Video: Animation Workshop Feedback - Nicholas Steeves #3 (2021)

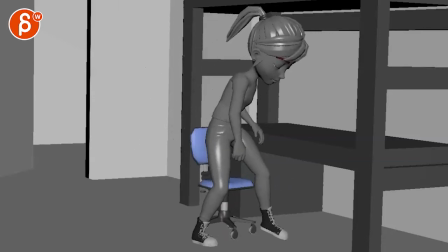0:04 new version here. Let's play this in full as always. Plop and plop.
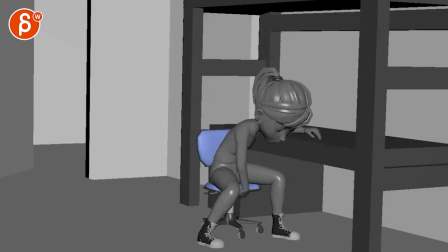0:12 All right. That's all pretty cool. It's a good update. And thank you for your breakdown.
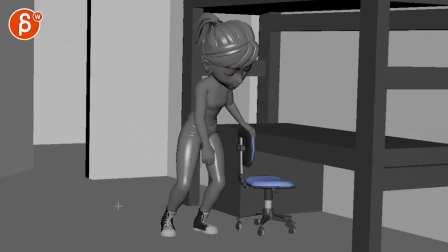0:18 I'm going to go in there one by one. So this is the spline version with a few more keys, a few more details. There's more with the set. No colors yet. That's totally fine. You're mentioning that you're struggling with the hands.
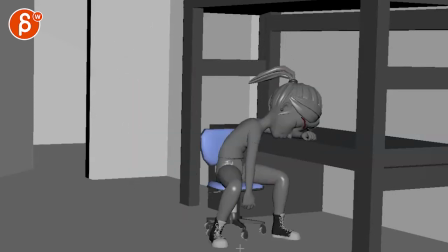0:37 Don't mind too much. Actually, I like the detail there, even just kind of at the end. Gives it some, just a bit of a difference and contrast and complexity here, how it opens up. I think I have more general body mechanics comments compared to details.
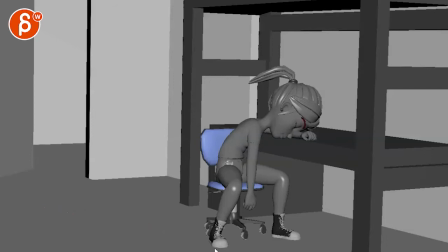0:57 Detailed comments as well, like there's some foot stuff I'm gonna point out, but stuff like this, and I know I'm starting at the end, but when you have movement like this, and I know it's just a dangling arm, that wouldn't really, you know, it doesn't affect the foot or anything major in the hips, but it would still be nice.
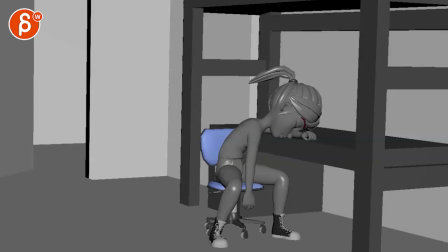1:13 Because even with this here, when you have quite the flop from right to left, that would be good to have a little bit in that shoulder, and then because of that, some residual movement there, if that makes sense. So it's not so, even a good trick is to scrub through your shot, and you can kind of see where things are moving.
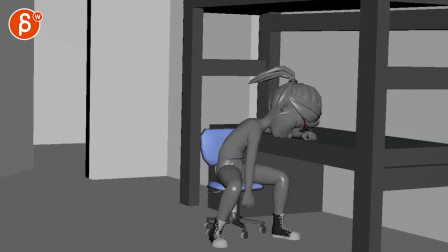1:32 It's just there's a very specific kind of separated feel to this move. Like when you have this here, this is nice. You get all the ambient movement in there because she is leaning down and over.
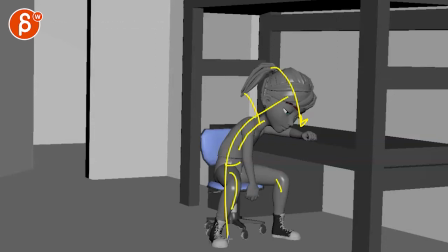1:47 That's going to affect this, it's going to affect that, and so on. Everything fans down in terms of the mechanics influence. Like that's nice, but then you're in that section with the arm, then it's a bit too separated.
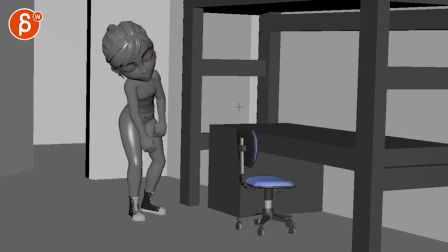2:01 Now the head note. So generally when I watch this, and this goes into some other things that you talked about, and you haven't touched the ponytail you mentioned here, but there is a certain speed to this, and you mentioned that you feel like it's a bit fast,
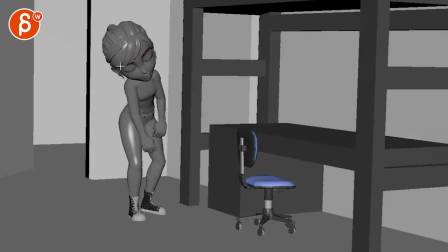2:16 but sometimes you feel like it's okay. Me watching this for the first time, I feel like this could be slowed down, this whole move. And there are a couple of reasons. It might be okay to do it if you had a little bit of lean back in the body,
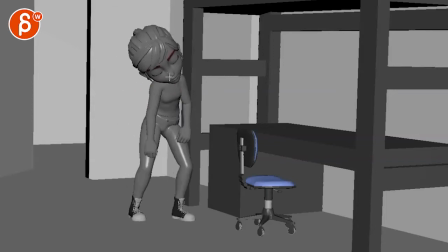2:31 in the upper, the torso, and a little bit of rotate back into the side on the head. As in, if you're moving this fast, the root over like that, then you would have a bit of drag in this. Not huge, it's not going to be, you know, like when you have those cars,
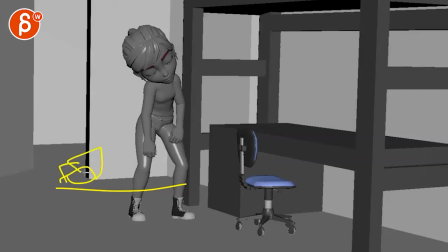2:48 at least in America, sometimes you have those car dealerships, and I mean, you know, that's my car. But then you got those inflatable things with arms, and there's the pump there, and it goes, it might completely move over. That's not what I mean. Like, it wouldn't be huge, but just enough.
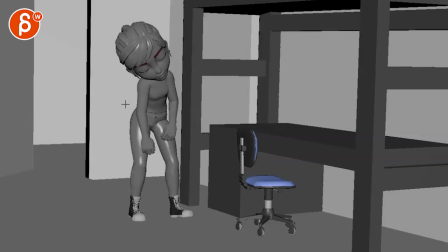3:06 And that's my concern at the beginning. When you frame through, there's a drag in the arm, but the tricky thing too is that the drag is almost too clean counter. But that, I mean, here, let's see, put some onions skinning on. See how that wrist is.
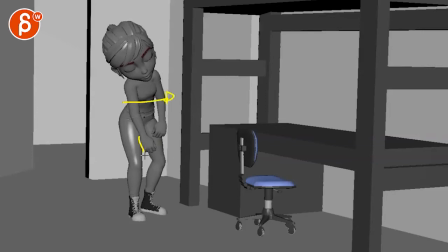3:23 The amount of forward movement you have in the body is the same amount that you have in the wrist. So when you look at this, you can see there's a bit of a stickiness in the hand.
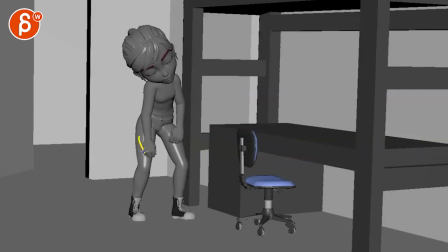3:32 Then it gets a bit bigger, a little pop to the left. But then after that pop, it can draw a line here. You can see how that hand stays put on that line too. And then it goes a bit forward, but then it goes a bit back. And now we're back into stickiness here, where it kind of sticks in on that frame 2D space.
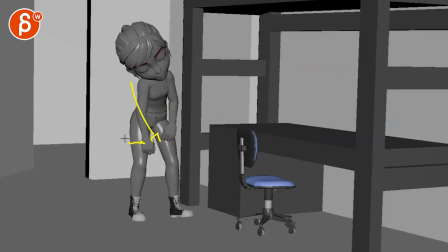3:51 So you got to look a bit more on your clean spacing of that arm going back. And just looking at this, you can see that this whole section, just visually, actually including this arm,
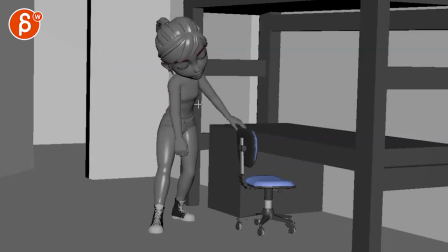4:06 see that everything is stuck until here. And this final is moving, and there's some movement here.
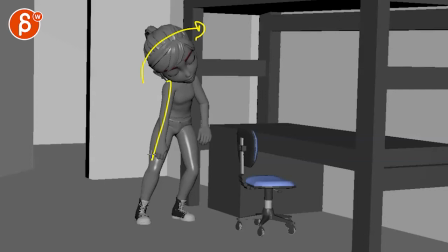4:12 But then at that point, it's almost as if that head tilt and that arm swing are kind of happening at the same time. I know it's because she stops, and then the whole momentum carries over in the looser part of the body.
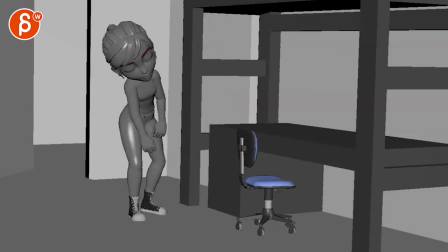4:24 But I would still find ways to offset things a bit more. But my main concern is, yes, speed. And I think even if you would add some drag in here, I think it would still be fast. Just a bit fast.
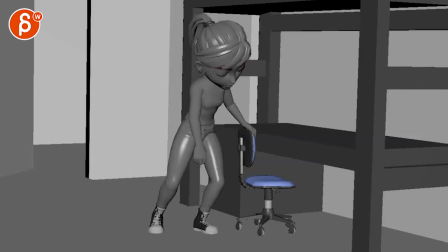4:38 Mainly also because, you know, she is tired.
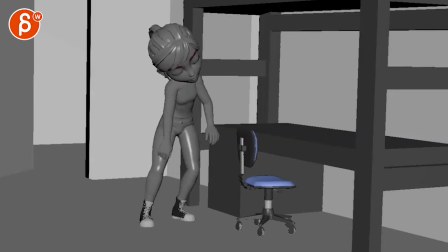4:41 So, yes, you could combine some speed, even if someone is tired, because they're finishing, you know, rushing through, and then they finally collapse.
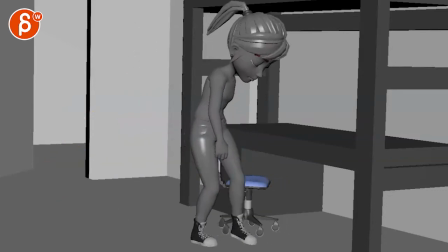4:49 But given the overall rhythm of, it's like she has, like, it's a chain on there.
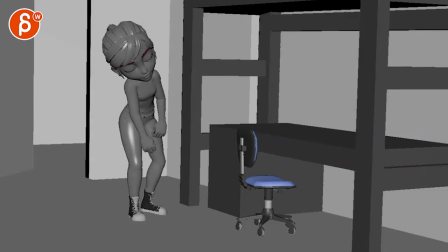4:57 I would slow this whole thing down. Give this a bit more breakup basically between chest, neck, and head to loosen it up a bit. And I would still bring that head back a bit and then down.
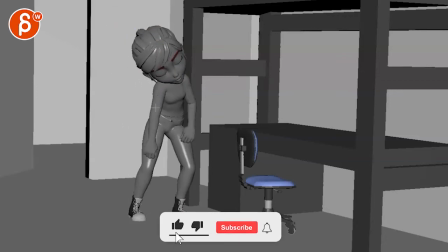5:12 And especially on that step, you would have a bit more compression. Even if it's a little bit in the chest down, a little bit in the head, that then goes down and up again and over into that move.
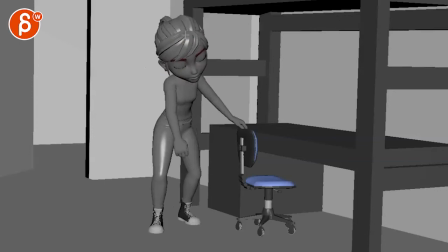5:22 But then careful, you have a move over this way. And then bam, then we stop and actually go back and then over.
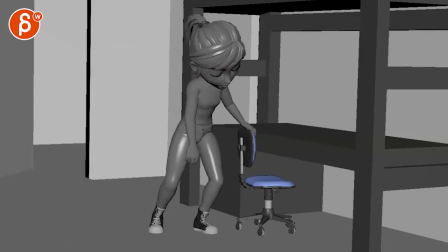5:30 So this in real time. It's not poppy,
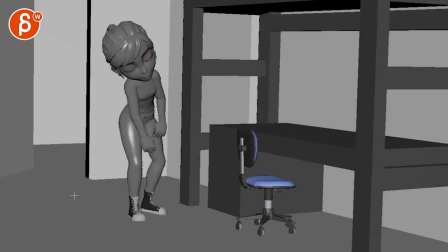5:33 but I think we can take that looseness but bring it into the beginning where it's the drag and then compression,
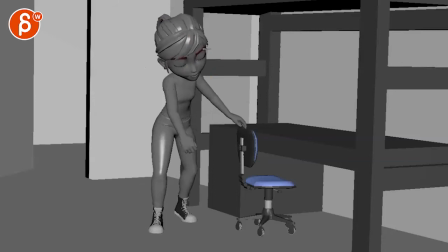5:41 it goes down and then goes into the right move over here. Because again, once we're here, she then again feels kind of stuck. This is what I was talking about before.
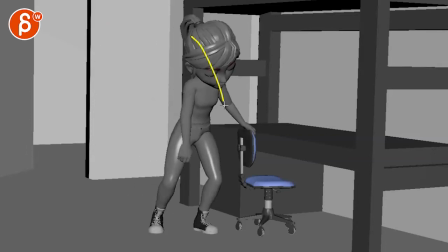5:51 She's always leaning this way throughout the whole thing. And I think this will give us a bit more contrast as well.
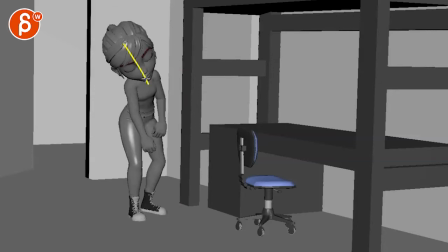5:57 I mean, again, this is subjective, but I feel like we could start here further back, right? Leaning the head back, go forward.
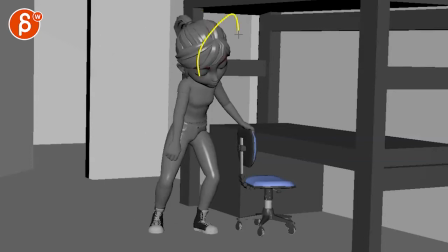6:04 And then she can always rest a bit more straight on and then already start to go over there and then go back up.
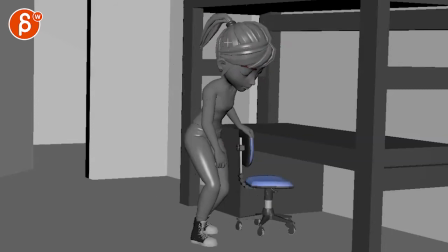6:10 You mean like that could have some looseness through there as well. This is a bit of a fast move right there, that root movement. And you can see this when you track this line right there.
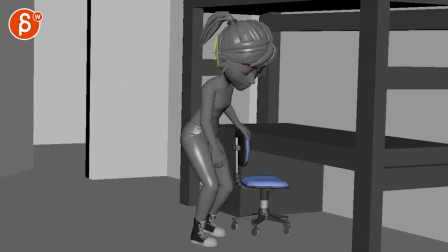6:23 Everything kind of stays put. Let me bring this onion skinning, right? You're kind of stuck on that line and then suddenly goes to screen right. And then you have a bit of a pause through there, ba-boom, pause. And then over. So I think generally you need a lot of cleanup in your spacing.
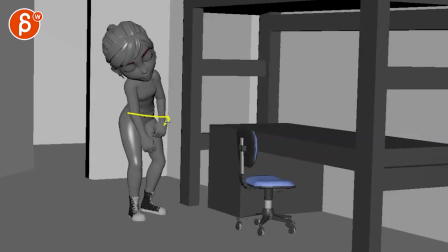6:41 So I will give this forward move a couple more frames,
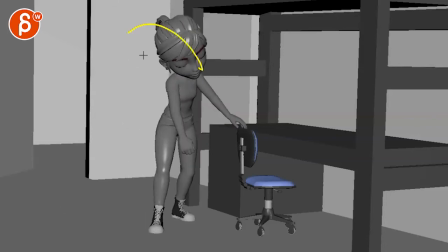6:45 loosen up chest, neck, and head, give this a bit more contrast in the head orientation. Watch out your spacing in that arm. I think even take this off here. This arm here is also a bit fast.
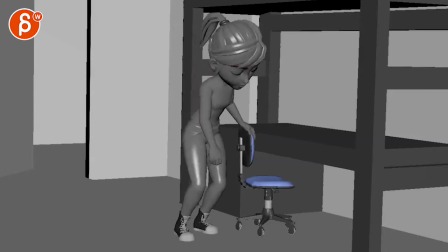7:00 I would give this a couple more frames, and this is all based on here.
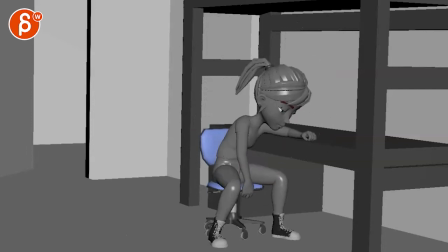7:05 This kind of move and down, like all the intricacies here, and it's cool.
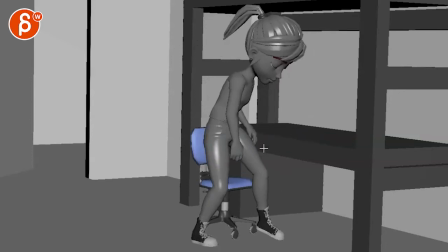7:10 I like all of this. I like all of that. It's cool. Again, suddenly this arm goes a bit fast right through there.
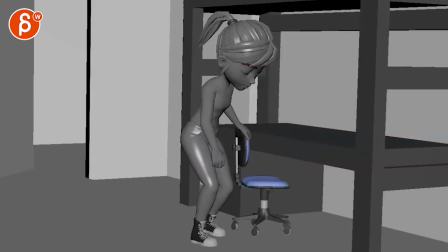7:19 But generally, this whole section from here to here
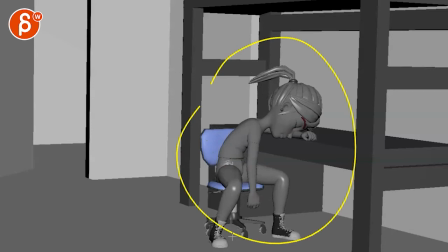7:24 and that, it has a fairly realistic feel to it. It's not photoreal, but it's more naturalistic in its cartooniness.
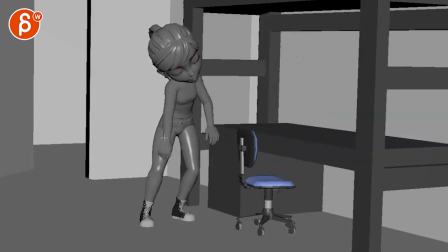7:31 And this is why sudden moves like shoo,
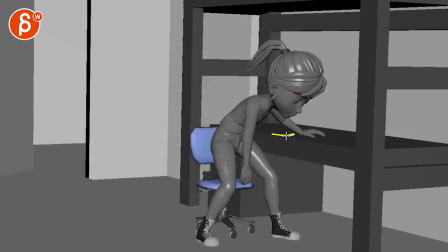7:34 and then that sudden body move, and then phoo, that little speed up in that arm, that's why it stands out to me.
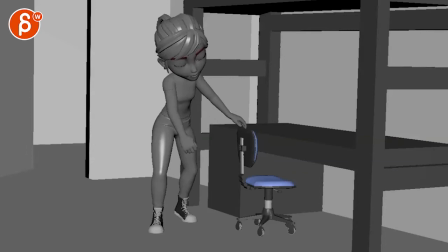7:40 Now, if you want to go fast here and fast moves, then I would still adjust this here.
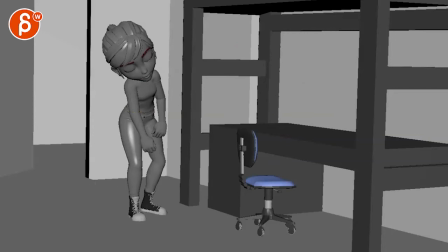7:47 It's basically, you want to have a consistent feel and style to your animation in terms of timing and exaggeration.
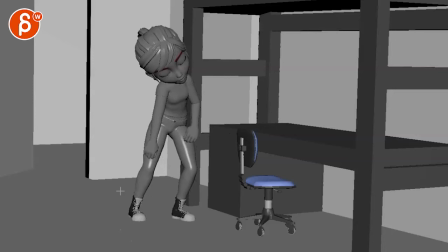7:56 Now, detail-wise, what I was going to talk about is that when you have your weight on the shoe here in the foot,
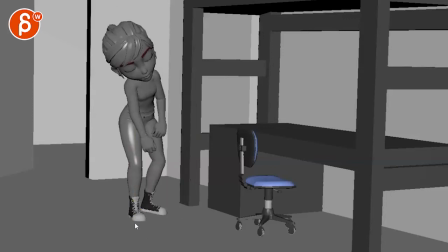8:03 and then you're leaning over, as you can see, there's a big lean. You can see how this section is completely locked. There's a bit of a raise here. I don't know if that's just the body stretch or for some reason extended. Okay, doesn't mean it doesn't get off the ground, but watch out how it goes up here.